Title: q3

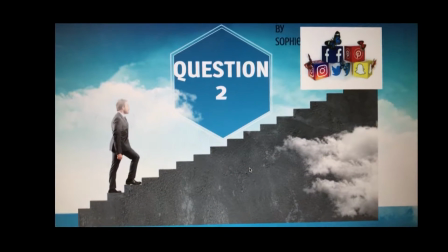We had a look at multiple news packages when creating our news package. One main news package we focused on was Charlie Brooker,
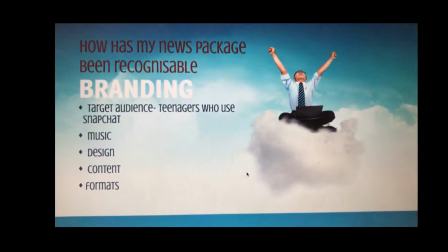BBC, how to make a news package, and we used aspects of this to help us form our news package.
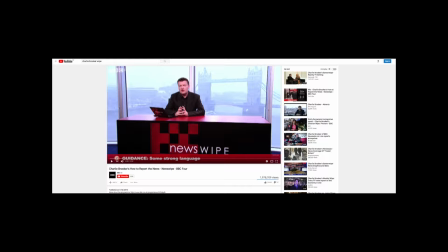However, we used particular branding when creating our news package, such as music, design, context, statistics, and format.
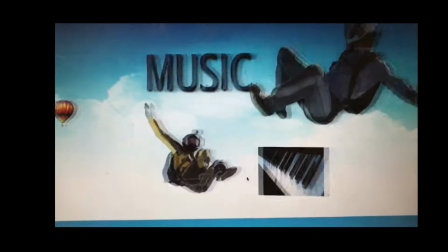We noticed that when comparing Charlie Brooker how to report the news to some of the previous year's coursework,
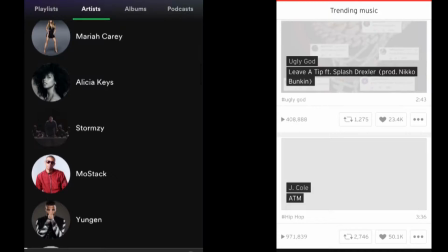that he didn't have any undertone music, and we acknowledged that this made the news appear very serious,
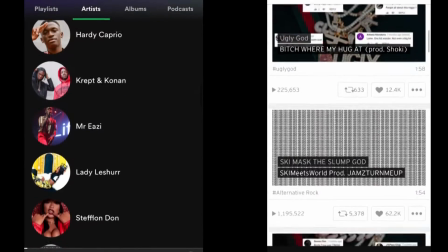and we decided, due to our target audience of teenagers and parents, that it would be a good idea to add very quiet background music,
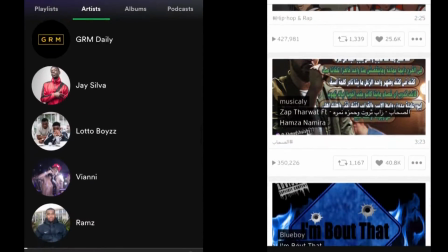as it sets much more of an inviting tone to the news package. The music which is currently playing is the music we added to our news package. It is very quiet and doesn't come across as seeming more important than the information being explained to the audience.
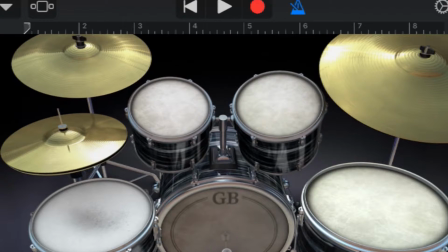We found it more engaging for the audience to create our own music to go along with our news package, rather than having a backing tune from a song.
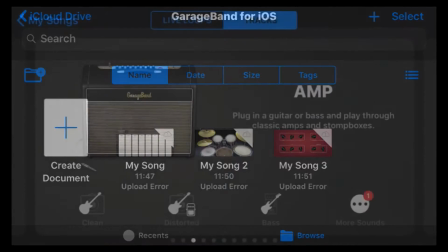We felt that it would help the audience keep focus on what was actually being said and
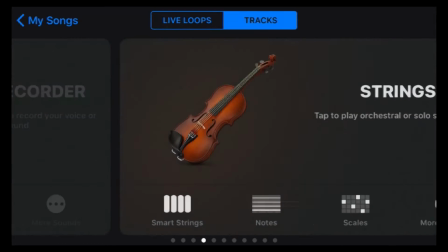emphasising the welcoming gesture rather than having a distraction of their focus.
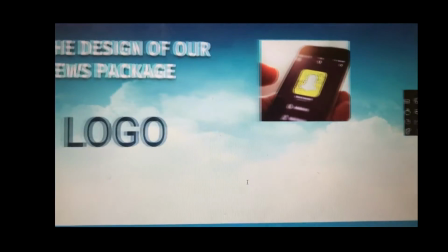In regard to design of our news package, it was quite difficult to create a theme and design which is unique when making a news package,
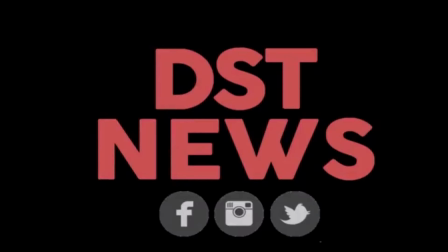although we added our own spin on DST News, including the BBC red ticker.
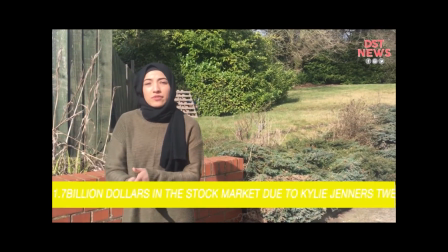The BBC red ticker, we added a yellow one to develop the consistency which was relayed from the very beginning of our news package, including the opening sequence.
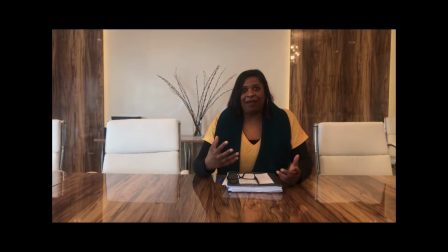A constant theme and design throughout our news package was the colour yellow. Our interviewers also wearing a yellow top to create a large use of mise-en-scène.
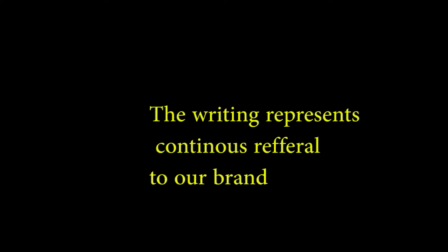We used yellow writing throughout our news package. This is to remind the viewers that we were still talking about Snapchat.
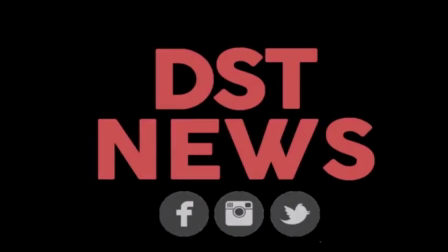We also decided to have a red logo, as we didn't want to bombard the viewers with the yellow. We decided that it needed a slight contrast of colours. Content.
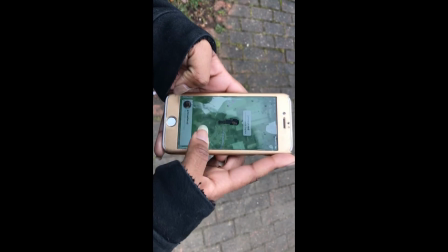The content of our news package is constantly referring back to Snap Maps. Our infographics all have a reflection of Snapchat, and this builds up our brand of DST News.
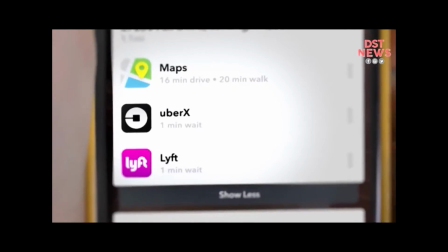This is different to most news packages, as they are very broad topics and there doesn't have much depth.
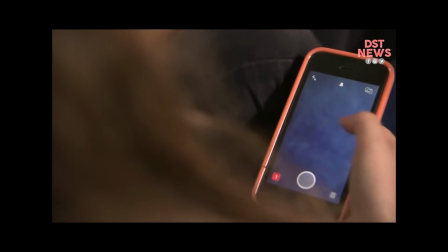However, we are talking about a niche market. Our news package constantly reminds viewers of the message behind it, and that we use
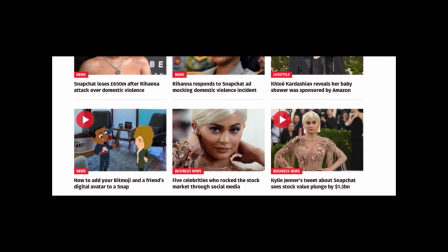things such as headlines to show that we are engaging with the audience. How we appear to the audience.
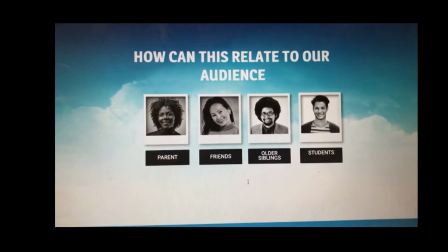We appear to the audience as a very relaxed news.
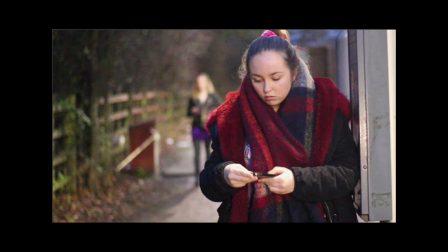We give them lots of information on the topic, however don't bombard them with too much detail.
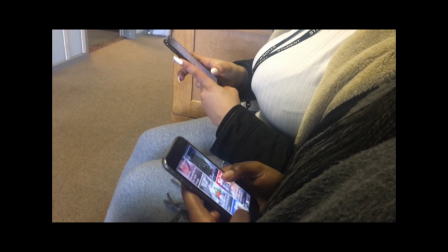We also constantly add different colourful things to keep them engaged throughout, so it doesn't come across as boring.
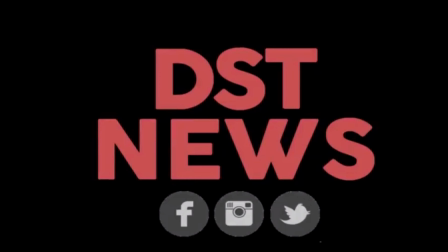Our branding shows that we have lots of different things to include, and it also shows that we're trying to relate to the audience.